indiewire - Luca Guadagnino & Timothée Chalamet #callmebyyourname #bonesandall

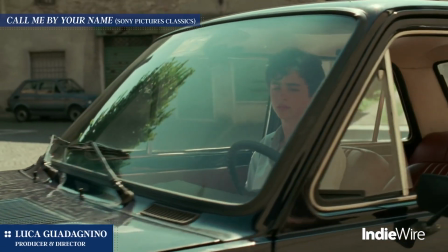[0:12]
He's not focused just on the character he's playing,
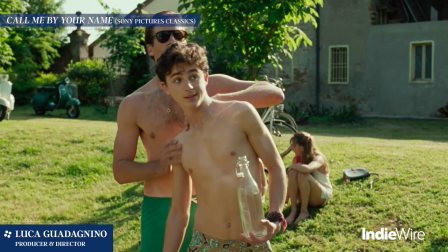[0:15]
he's interested and compelled to contribute with his wonderful art to original piece of visual language.
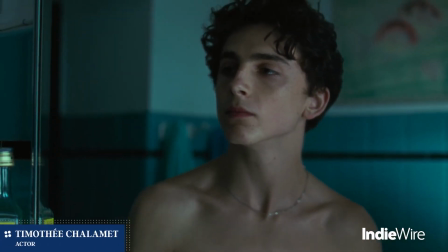[0:23]
On Call Me By Your Name, I felt a trust and a space within the tone of what he was doing that was unlike anything I had worked on.
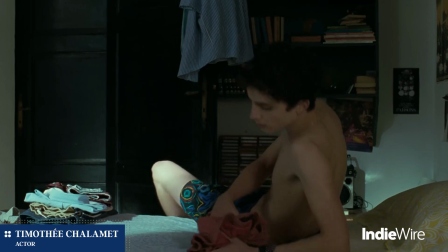[0:29]
The trust being that I was trying different things and takes and he was running with all of it and then the tone being a
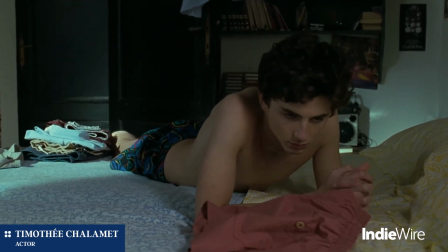[0:34]
camera in a room and almost in a theater-like setting just life happening in front of it.
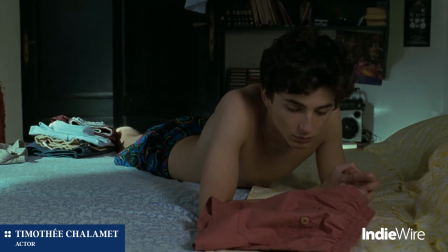[0:39]
And it was so cool as a young actor.
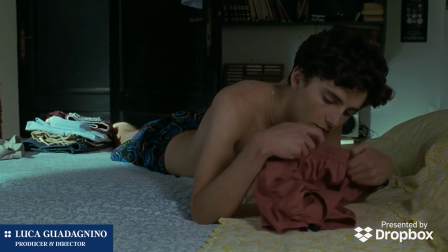[0:45]
I said to him to try to smell the scent of Oliver in his clothing was a way to possess him.
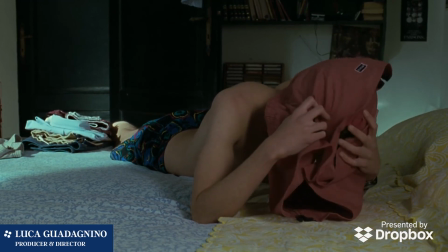[0:52]
And then we started rolling the cameras.
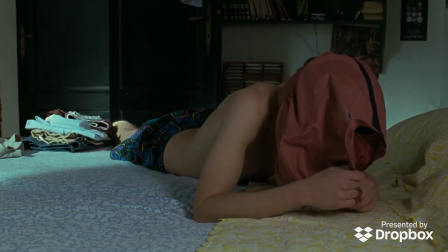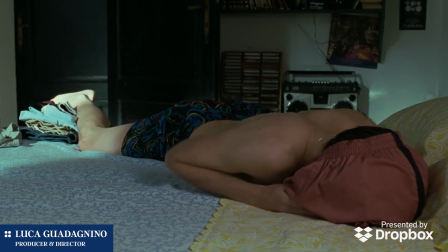[1:01]
The boldness of Timothy created one of the most honest and truthful erotic scenes I ever filmed.
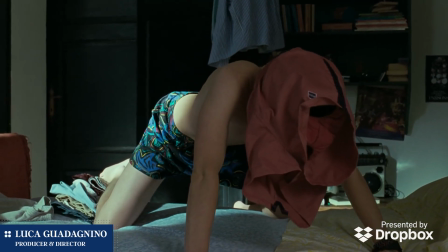[1:08]
And I hold it very dear because we can find a truth on screen.
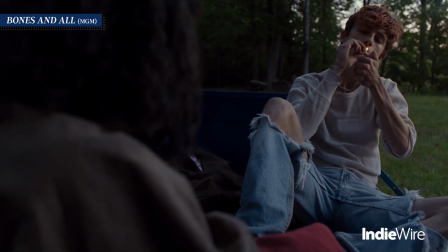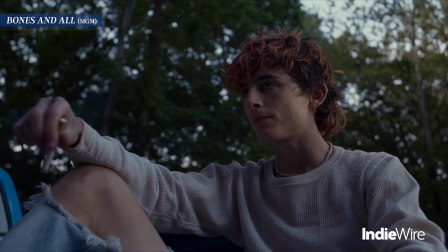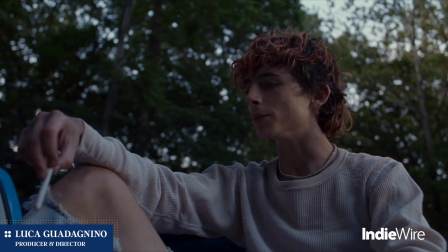[1:23]
There was something heartbreaking about Lee and his feeling of being lost that I knew that Timothy,
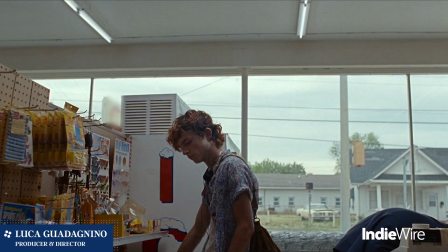[1:31]
with his wonderful wisdom and great talent, tackled beautifully.
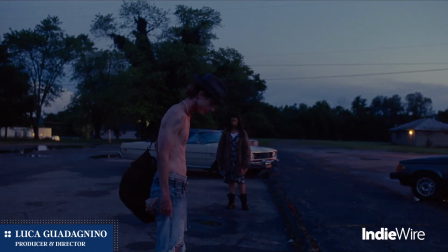[1:35]
And he understood how to portray the youth that sprung after the 80s and the 90s from the grunge.
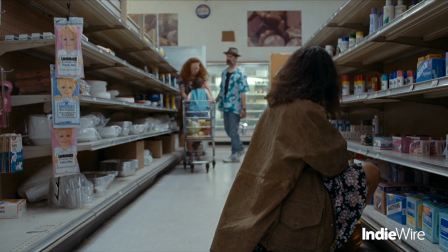[1:43] Oh, you trying to run me down? I asked a question. Hear this?
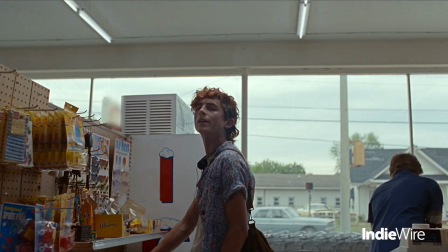[1:48] Hey, don't talk to her like that. Hey! You're out of control, buddy.
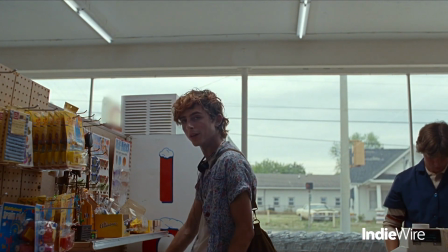[1:55] You at the store or something? No, I'm not at the store, but I'm going to escort you out of it. Fucking see what happens.
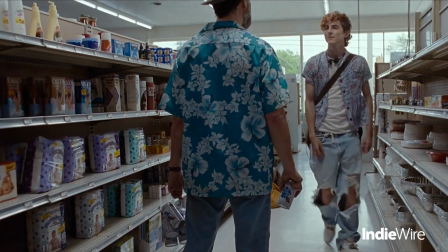[2:02] See what happens? Yeah. What's going to happen? Something bad's going to happen? Yeah. Oh, outside!
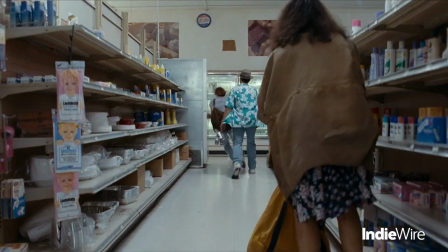[2:08] We're going outside!
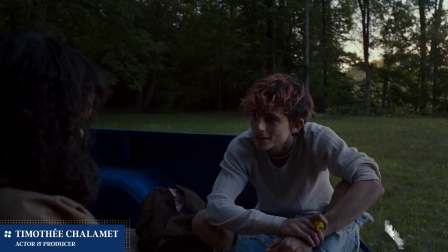[2:09]
In the original script, I just felt there was a sort of alpha maleness that might have been great with someone else, you know, but I felt like this will ring untrue if I do it.
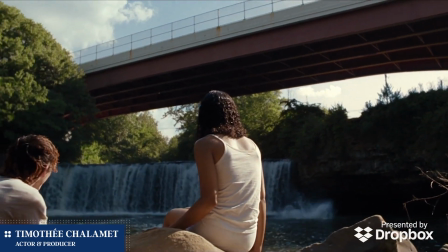[2:18]
And I thought if Lee was fragile, that there was something more fun to play with there. And then a journey to go on through the gaze of someone you're in love with breaks you down.
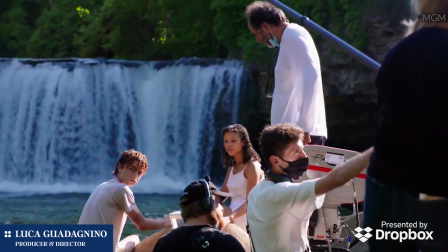[2:26]
He had so many great ideas about the texture of his characters and the texture of the journey of Martin and Lee.
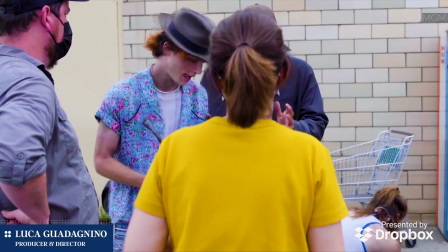[2:31]
So he spent time thinking of the characters, not only his characters, and thinking of the infrastructure of the story.
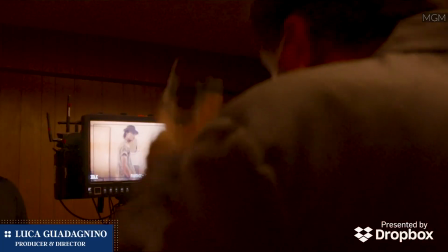[2:37]
Like, for instance, when Lee finds this album from The Kiss, he had this intuition that, in that moment, Lee becomes unaware and starts to dance freely in front of Maren, not knowing that he's already triggering a loving relationship there.
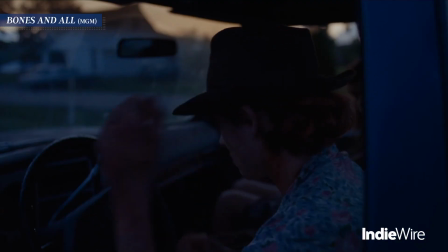[2:52]
And for me, that's an experiment that is great.
I don't want to hurt anybody. Famous last words.
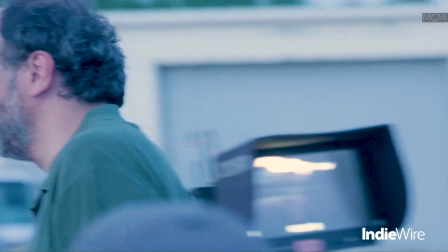[2:58] Great. Glorious. Wow. And I like the line.
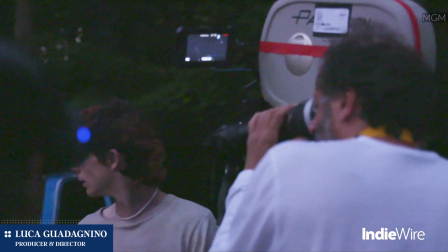[3:03] The line is great.
As a filmmaker, I follow my instinct and I try to make sure that I really put the camera in the only place that I think is worth it.
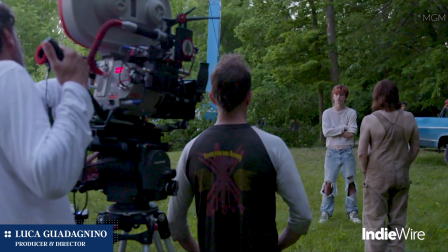[3:12]
It helps me a lot to have actors that have this really iconic presence. He's an auteur in that sense.
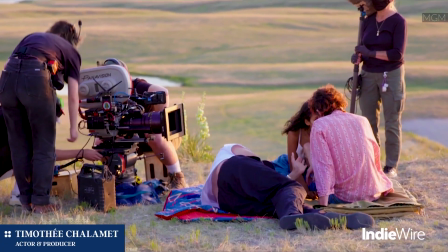[3:18]
He's directing from the point of view that he feels viscerally and no one else's. He's so on his path that you are a watercolor in the greater painting and
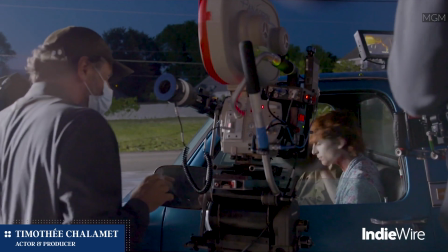[3:26]
it's so thrilling as an actor to get to be adjacent to that and in front of it because it feels rare.
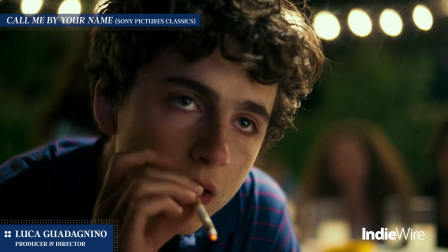[3:30]
We went through this incredible journey of promotion of Call Me By Your Name and the success of the movie, his personal success,
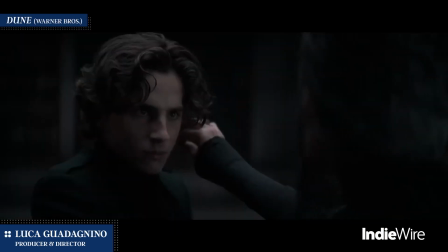[3:37]
and the beautiful gallery of characters that he has been making since then has been so inspiring to me.
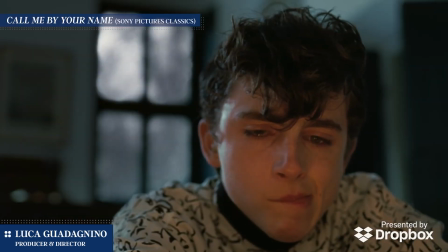[3:43]
I want to make more characters with him that are as profound and as surprising as the ones we made already.